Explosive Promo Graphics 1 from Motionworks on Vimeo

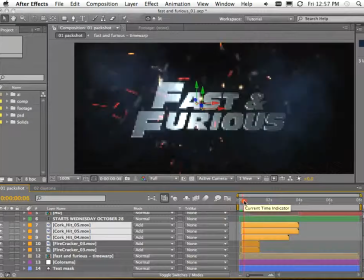[12:20]
So by layering up these different pieces of stock footage, I've got those nice sparks,
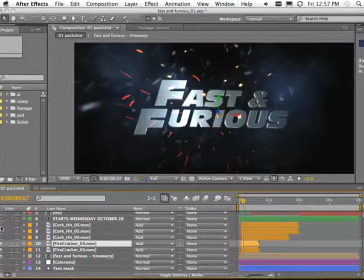[12:24]
but I've added these cork hits, and it just gives a more sort of individual feel. A couple of other different sparks. Really nice. And you can see some of this debris kind of falling down.
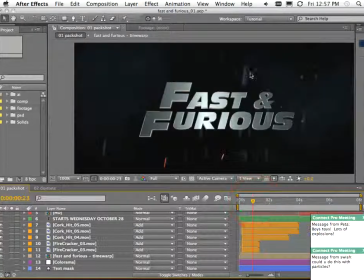[12:37]
These shots are really nice because they have this sort of long debris field that just drops out of the air.
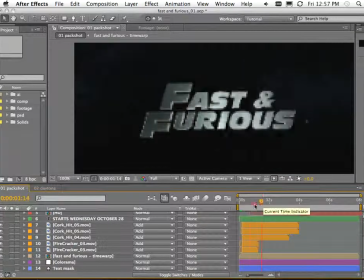[12:44]
Just adds a little more impact, a little more interest.
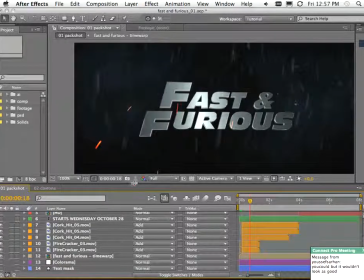[12:48]
Okay, so that was cool, but I wanted to integrate those hits and firecrackers a little bit better.
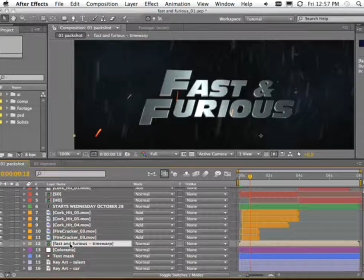[12:56]
So what I did was I applied some effects to the text. Let me just solo the effects.
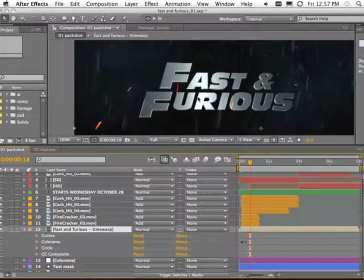[13:03]
I wanted to make it look like the text was kind of red hot. There was an explosion and the text was, it's metal, so it kind of retains some of that heat. So to do that, what I did was I used the colorama effect. Just make sure my colorama is, I've keyframed colorama.
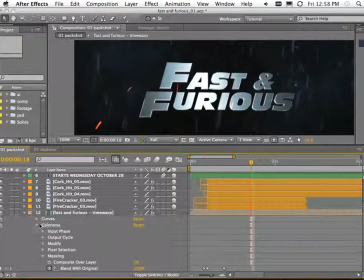[13:19]
We'll just come in and do these one by one.
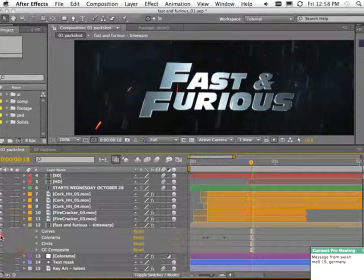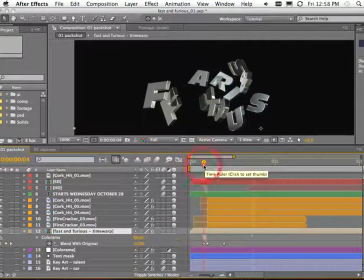[13:29]
So when the text hits on the next frame, see it all goes orange?
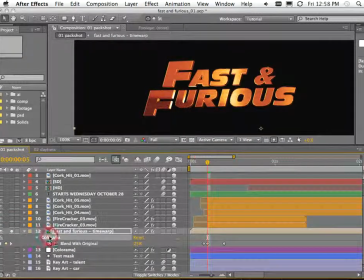[13:35]
Let's just solo this. So the text has actually had colorama applied, and I've just used the excellent fire setting in colorama.
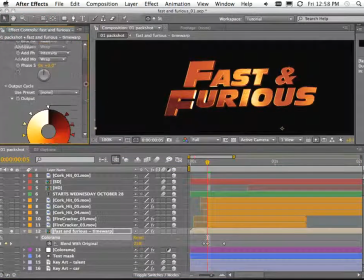[13:44]
Just the fire preset.
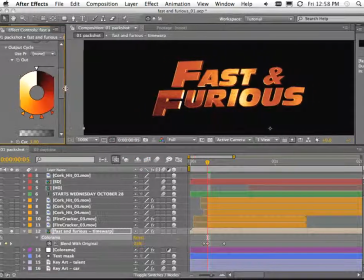[13:49]
Just here. And it would look silly to have the entire text go orange, so I isolated that colorama effect using a couple of other effects.
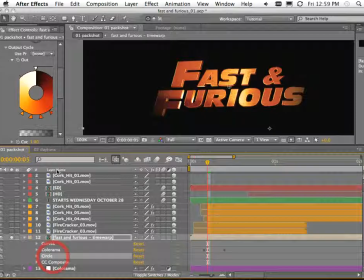[13:58]
So the next thing I used was the circle effect. And if we just turn the circle effect on by itself, you can see what I'm doing here.
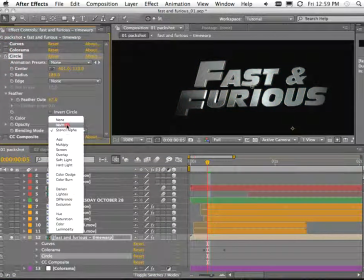[14:10]
I've set it to stencil alpha. If we just turn that to normal, that's the circle effect.
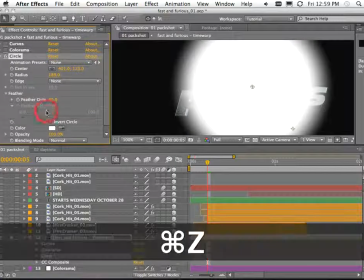[14:15]
It's a big soft circle. I've used a big feather. And by using stencil alpha setting in here,
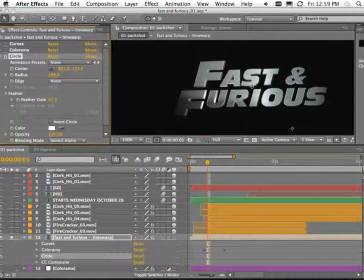[14:22]
basically I can use it as a mask to control where the effects that are above it are applied. Let's just make this much smaller. See that? That's controlling where that effect is applied. Just like that.
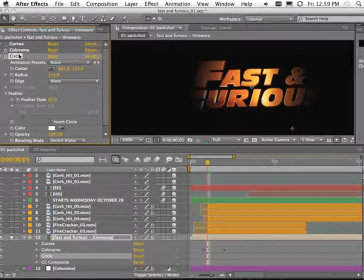[14:38]
If I wanted to use masks to control where the colorama effect was applied, I'd have to duplicate this layer, have one layer with colorama, and then the layer on top without colorama, and the layer below without colorama, and then mask the top layer, which is not a good workflow.
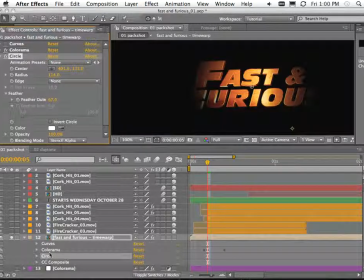[14:56]
Whenever possible, you should try and create your looks from as few layers as possible and use stacks of effects like I have here. Now, behind that text is another version of the text, and I've applied that using CC Composite.
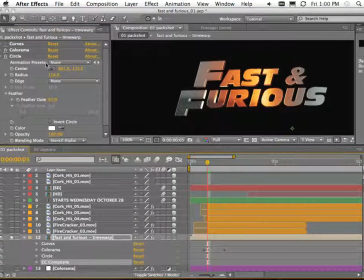[15:13]
So CC Composite allows you to composite the original text
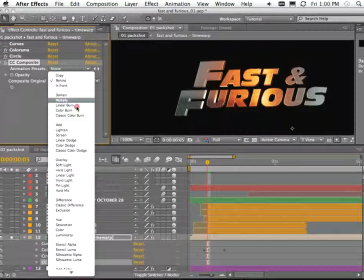[15:17]
below all of the other text, or behind in this case, or use different blend modes, or even put it on top.
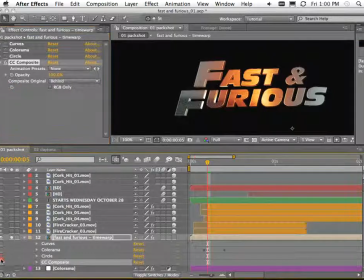[15:25]
So by having all of these effects together, I get this hotspot. And then of course I've actually animated the colorama to sort of fade out, just like that. And I've used the curves effect just to brighten up the text a little bit and make it a bit more blue.
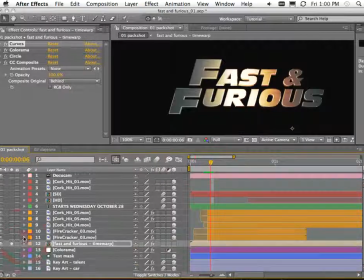[15:44]
So the result of that is this.
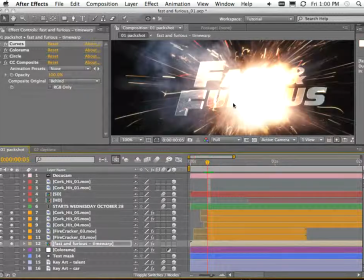[15:49]
So you get this little explosion, you get this nice sort of red sort of fall off of heat,
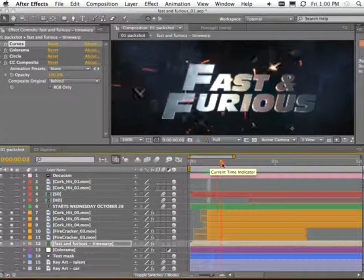[15:54]
and it just very quickly just fades out like that. Just adds something special to it, I think. Alright, so that's the text. That's the stock footage. Next, what I had to do was add some key art.
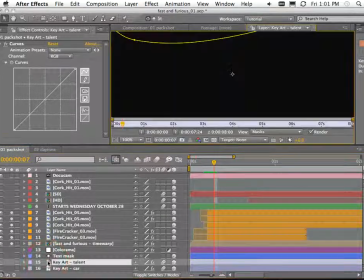[16:10]
Now, key art is what the client supplies. This is generally just art from the posters from the film.
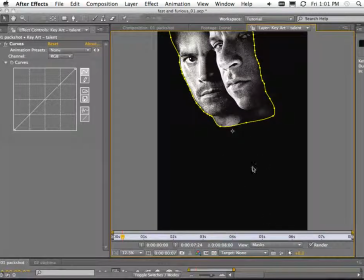[16:17]
You can see it's pretty huge, and it's also portrait. I've got some masks on here. Let me just turn the masks off by choosing None from the View menu.
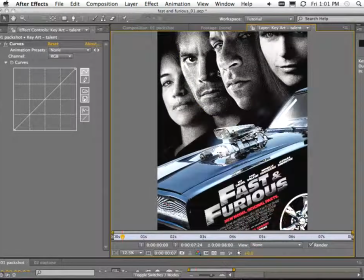[16:27]
That's the original poster.
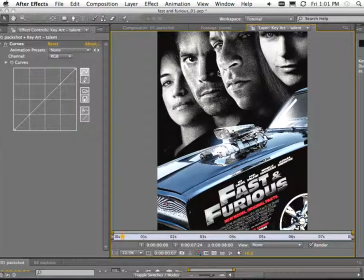[16:29]
It's not very useful for me because it's in portrait, and I could never fit everybody into the picture, so I decided to sort of mask the two main characters out and mask the car out as well.
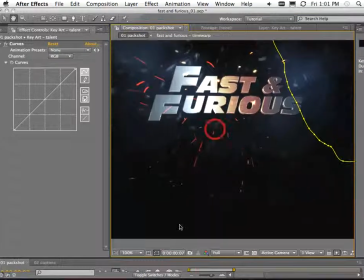[16:43]
We just turn those on.
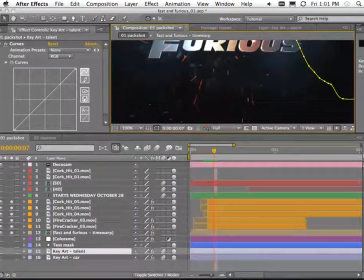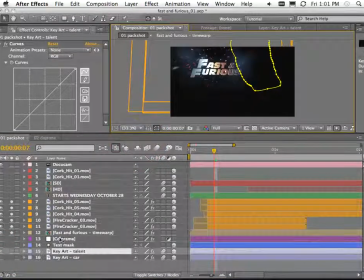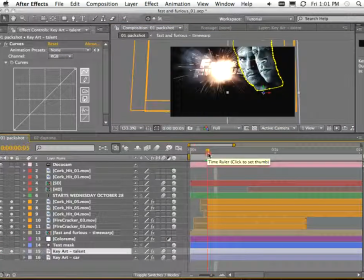[16:55]
There's the dudes, and here's the car, a separate layer.
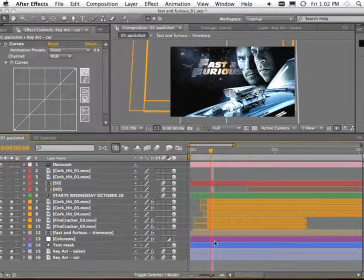[17:01]
Because I've made both of these layers 3D, and I've just brought the car layer slightly in front so that these guys can sit behind.
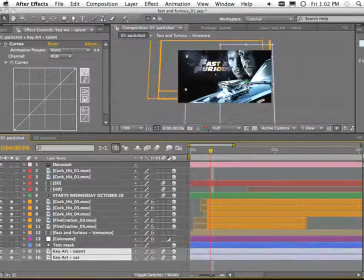[17:11]
Just by switching on their 3D switches and just staggered them slightly in 3D space so these guys can sit behind.
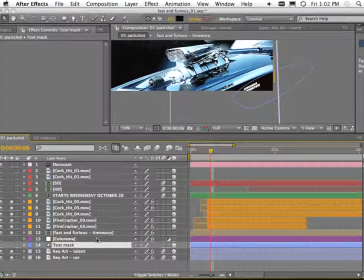[17:19]
Notice down here though that you can see some of the text from the poster. To cover that I used a shape layer, and that's filled with black, so if I just turn that on, it just covers that up. You can see that, just covering up that.
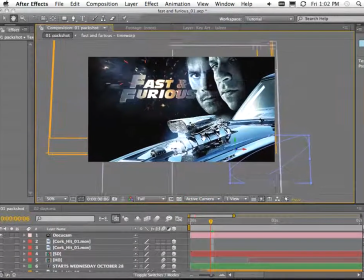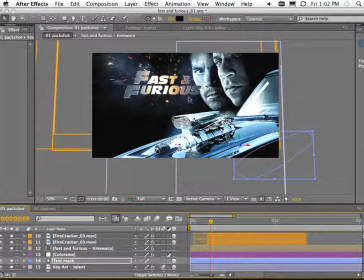[17:41]
Okay, so next thing was I thought, well, if we're going to get this sort of explosion and the text is going to be made, kind of red hot as the explosion happens, why don't we have some sort of red fall off on the background layers,
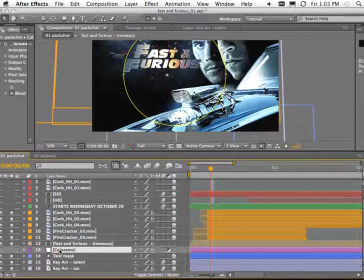[17:54]
on this key art? So I used the colorama effect again, and I've created an adjustment layer for that. And by giving it a nice soft mask,
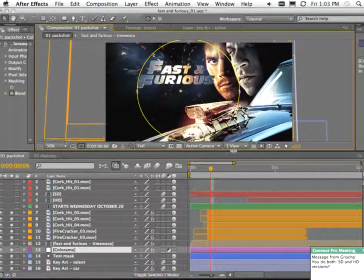[18:06]
you'll see that I've just added a little bit of that same colorama effect to the layers in the background.
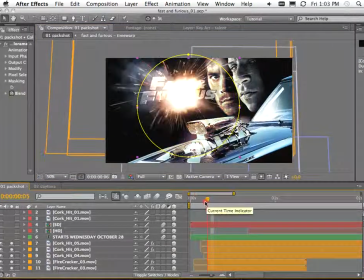[18:13]
So as we have the explosion,
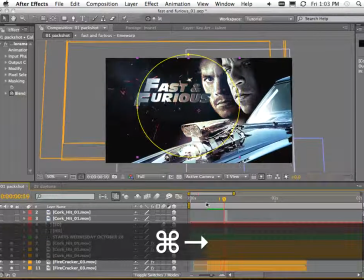[18:18]
it goes kind of red and then just fades at the same speed that the heat fades from the text.
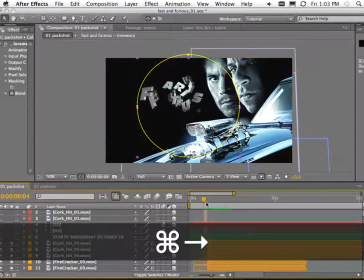[18:24]
So just a nice little way to integrate that stock footage, make it feel a little more as if it's part of the scene.
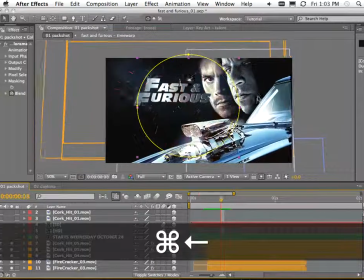[18:33]
Notice also that that everything's bouncing around as I move through frame by frame. That's because we're using the Cinema 4D camera.
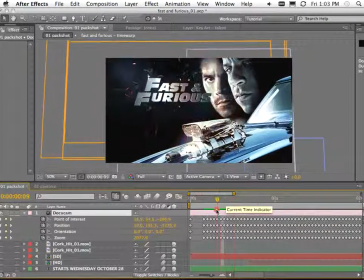[18:41]
Remember, in Cinema 4D we have this setting where we can have the organic movement. And because I'm using the same camera that I've used for the text, it's getting the same movement. So it's very easy to get these images to feel as if they were part of the scene, because it's being viewed by the same camera, which is bouncing around. Once again, very, very easy to do.
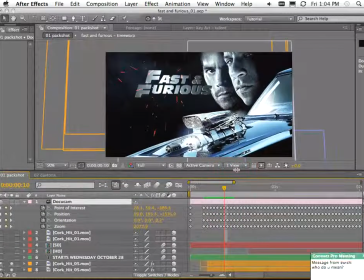[19:01]
I just drop the footage in and it's automatically animated. Saves a lot of time.
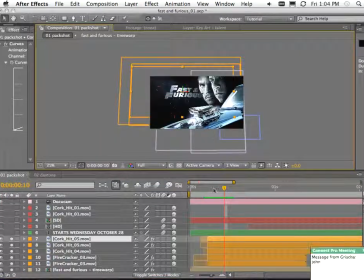Okay, so we're almost there. The only other things I had to do was apply some text to it to tell people what time
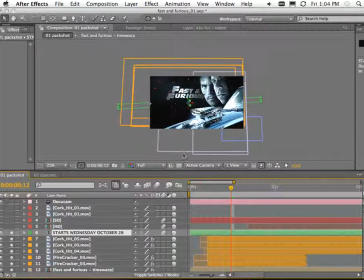[19:21]
or what date and time actually in this case, to tell people what date the movie became available,
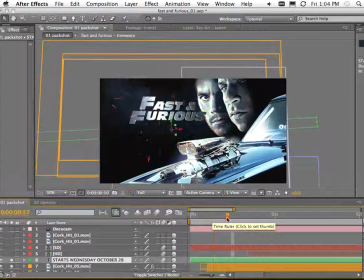[19:30]
and that basically just slides in. You can see actually there's a slight mistake here.
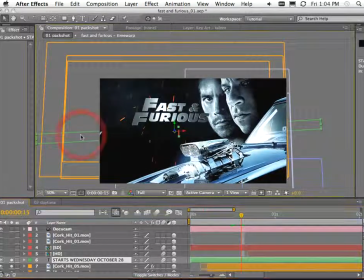[19:35]
On the left you can still see the text on the left and the right. You can see it before it slides in.
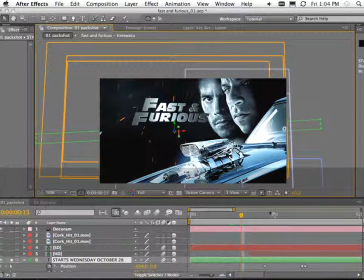[19:40]
So what I would have to do is actually just slide that text just back a little bit.
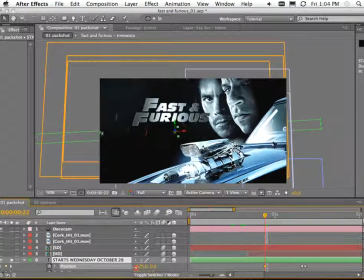[19:47]
Just there. See it? You can see it on the other side as well. I have to play around with that. But here to do that I've just used a text animator. So I haven't used two two layers for the text.
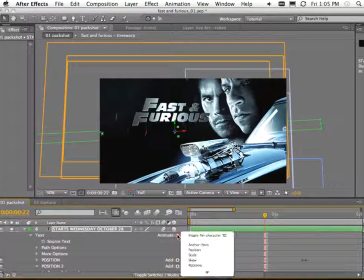[19:59]
I've used one layer, but I've used two animator properties, or two animator groups for position. And you can see it says position, position. So I've used my text range selector to select the top line, and I've duplicated it,
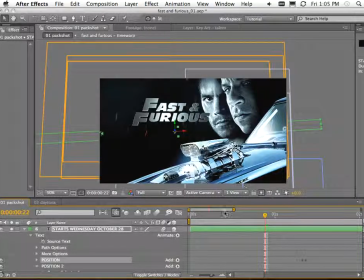[20:16]
and I've used another range selector to select the bottom line, and just animating that text in like that. We don't have time to cover that sort of animation in this now, but the text animator in After Effects is quite powerful.
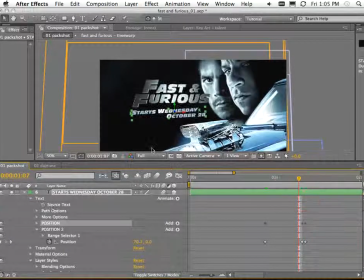[20:32]
And once again, trying to use as few layers as possible to do this.